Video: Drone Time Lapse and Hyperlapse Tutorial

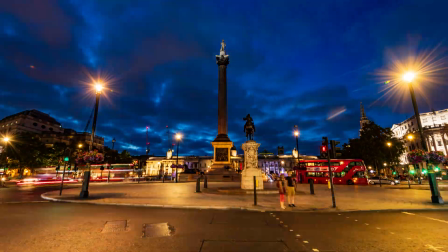0s
I am addicted to timelapse and hyperlapses, over the years I've done thousands of them,
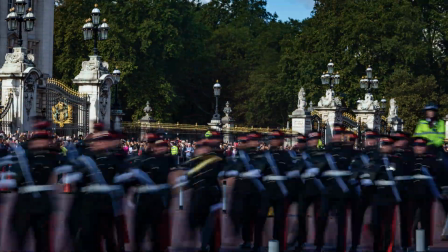7s
both with drones and with ground-based cameras.
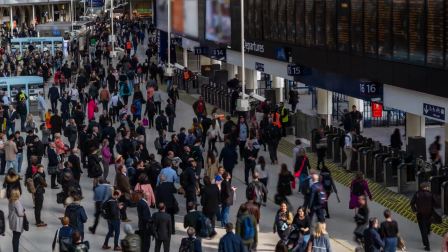13s
It is a very creative technique, able to portray a different perspective of movement.
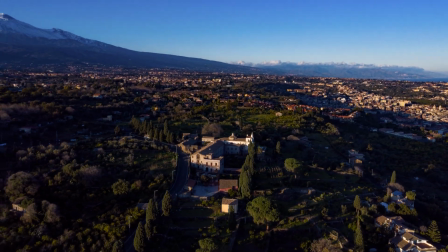20s
When using drones there are some specific factors to consider for best results. In this video I will explain in a very simple way how to plan and shoot timelapse and hyperlapses with all the current models of the DJI prosumer line. I cannot go deep in all aspects but I will add a link to a playlist with all the specific video covering the topic at the end of this one.
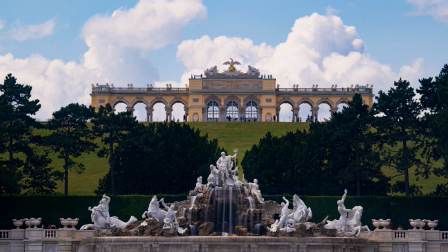48s
The only difference between the two techniques is that for timelapses the point of view is static.
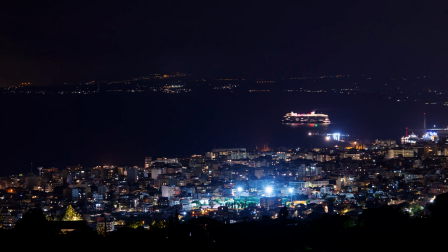54s
In the case of drone, the aircraft will be hovering in the same position for the whole process.
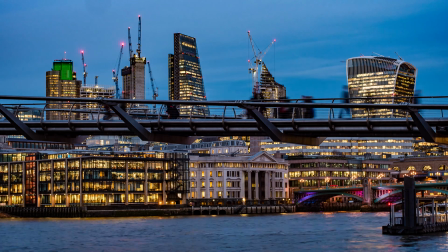62s
Time lapses are interesting where the scene already contains a good amount of interesting movement.
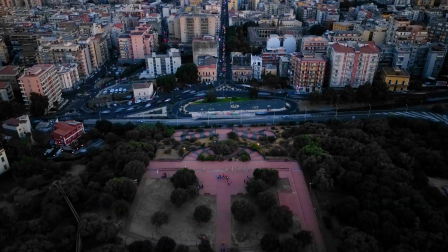69s
In the case of hyperlapses, the point of view is in motion, adding extra movement to a scene.
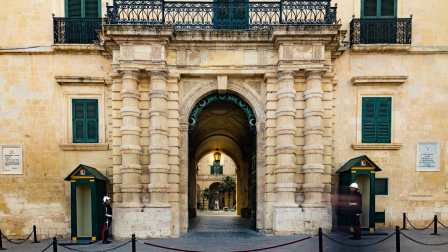76s
A tritial camera sitting on a sturdy tripod is perfectly suited for static time lapses.
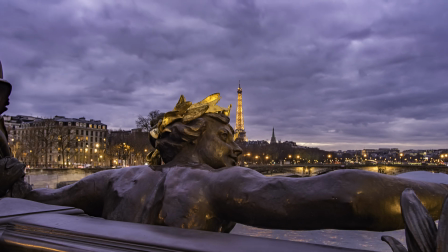84s
While shooting hyperlapses with it is not easy.
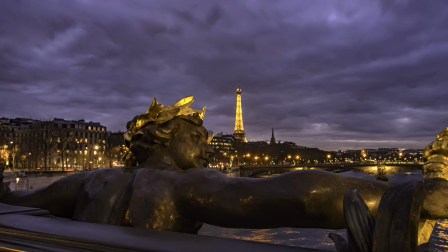88s
Some sort of tool capable of moving the camera in a very precise, controlled and smooth way is needed.
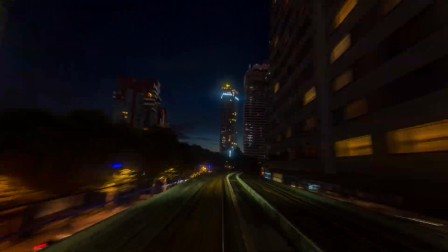95s
A motorized slider, a handheld gimbal, a train or a bus.
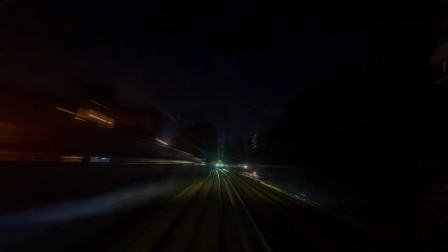104s
Thanks to the very high resolution of a full frame camera it is also possible to add some movement
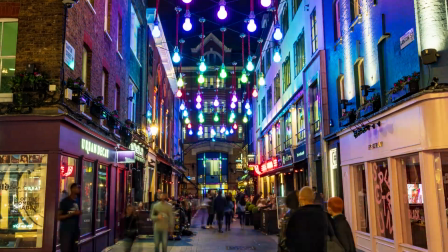110s
to a static timelapse in post-production using keyframes to give the impression of a hyperlapse.
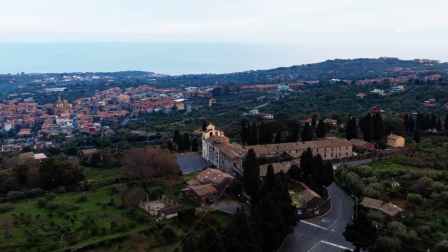117s
Drones of the current generation are able to perform smooth control movement in all direction.
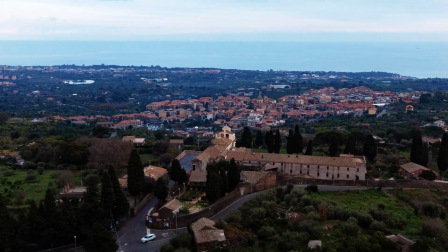123s
They are the perfect tool for hyperlapses like huge sliders in the sky.
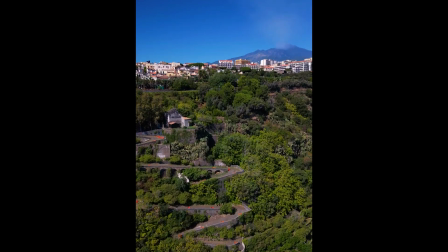127s
The point of view up in the sky offers an unexpected perspective of the scene.
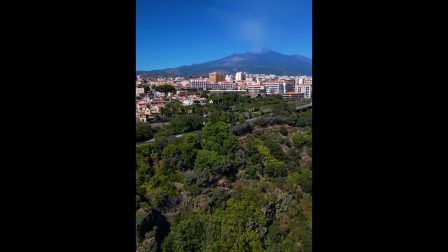132s
For this reason with drones in most cases we opt for hyperlapses.
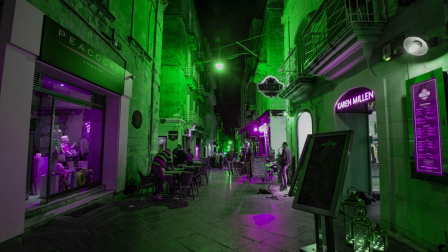138s
Timelapses and hyperlapses need movement to captivate the audience.
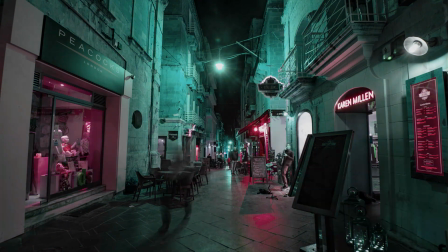143s
Simple landscapes without element in motion are better suited for photos than hyperlapses,
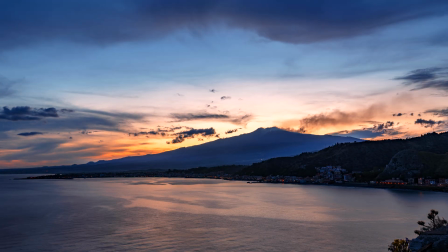151s
unless there is a very interesting movement of clouds or a transition from day to night.
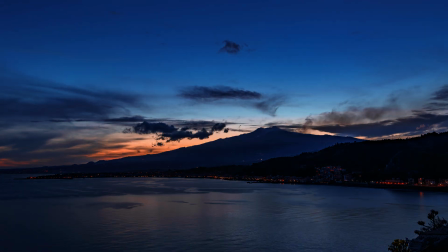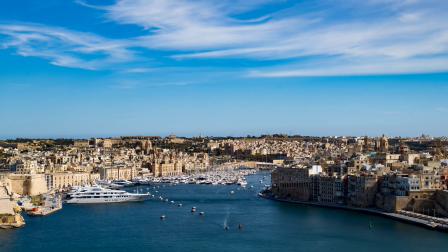162s
Seascape can be interesting if there are several boats moving around, but the motion of the waves look in my opinion unappealing when it is sped up.
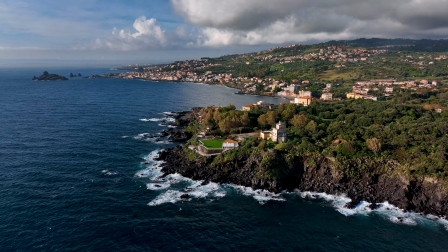171s
In the case of dramatic waves in the sea I prefer regular video, even better if in slow motion.
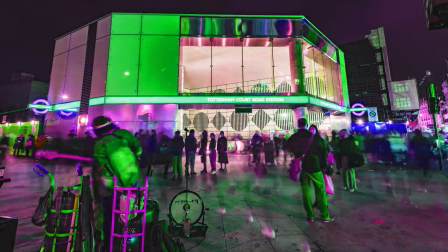179s
Cityscapes and urban life are often excellent choices for timelapses and hyperlapses.
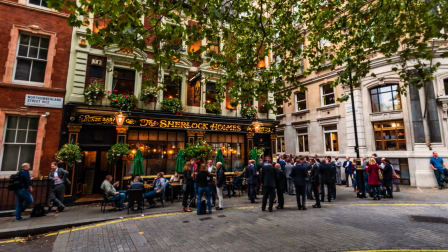185s
The movement of people, cars and other vehicles at fast speed is an excellent way to convey an idea of frantic life,
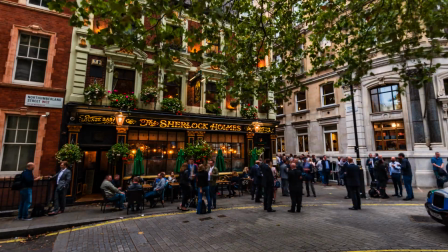193s
excitement or a race against time.
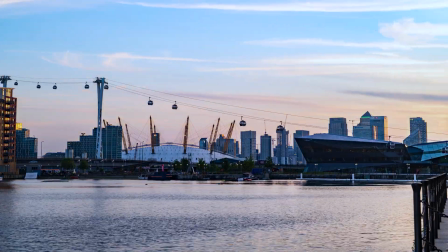199s
Another excellent subject is day-to-night transitions, especially in urban scenes.
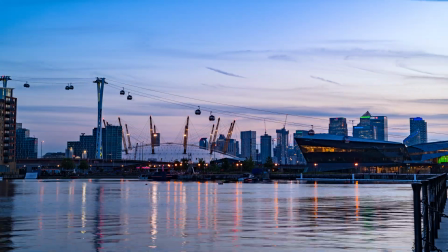206s
In this case, the presence of artificial lights adds a lot of interest, reduces the dynamic range and makes it easier to expose properly. Prosumer drone technology has improved enormously in recent years, but there are several factors to consider when planning a time lapse or hyper lapse compared to use traditional ground-based cameras.
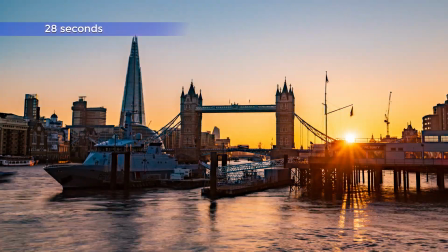230s
When shooting time lapses or hyperlapses with a full-frame camera, in most cases I choose a length of the final short movie of 12 seconds,
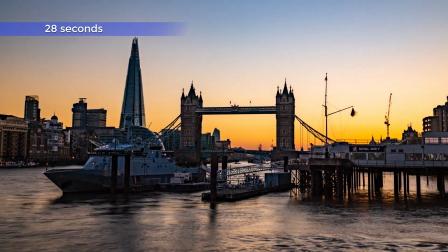239s
but sometimes I prefer 25 to 30 seconds, especially for day-to-night transitions.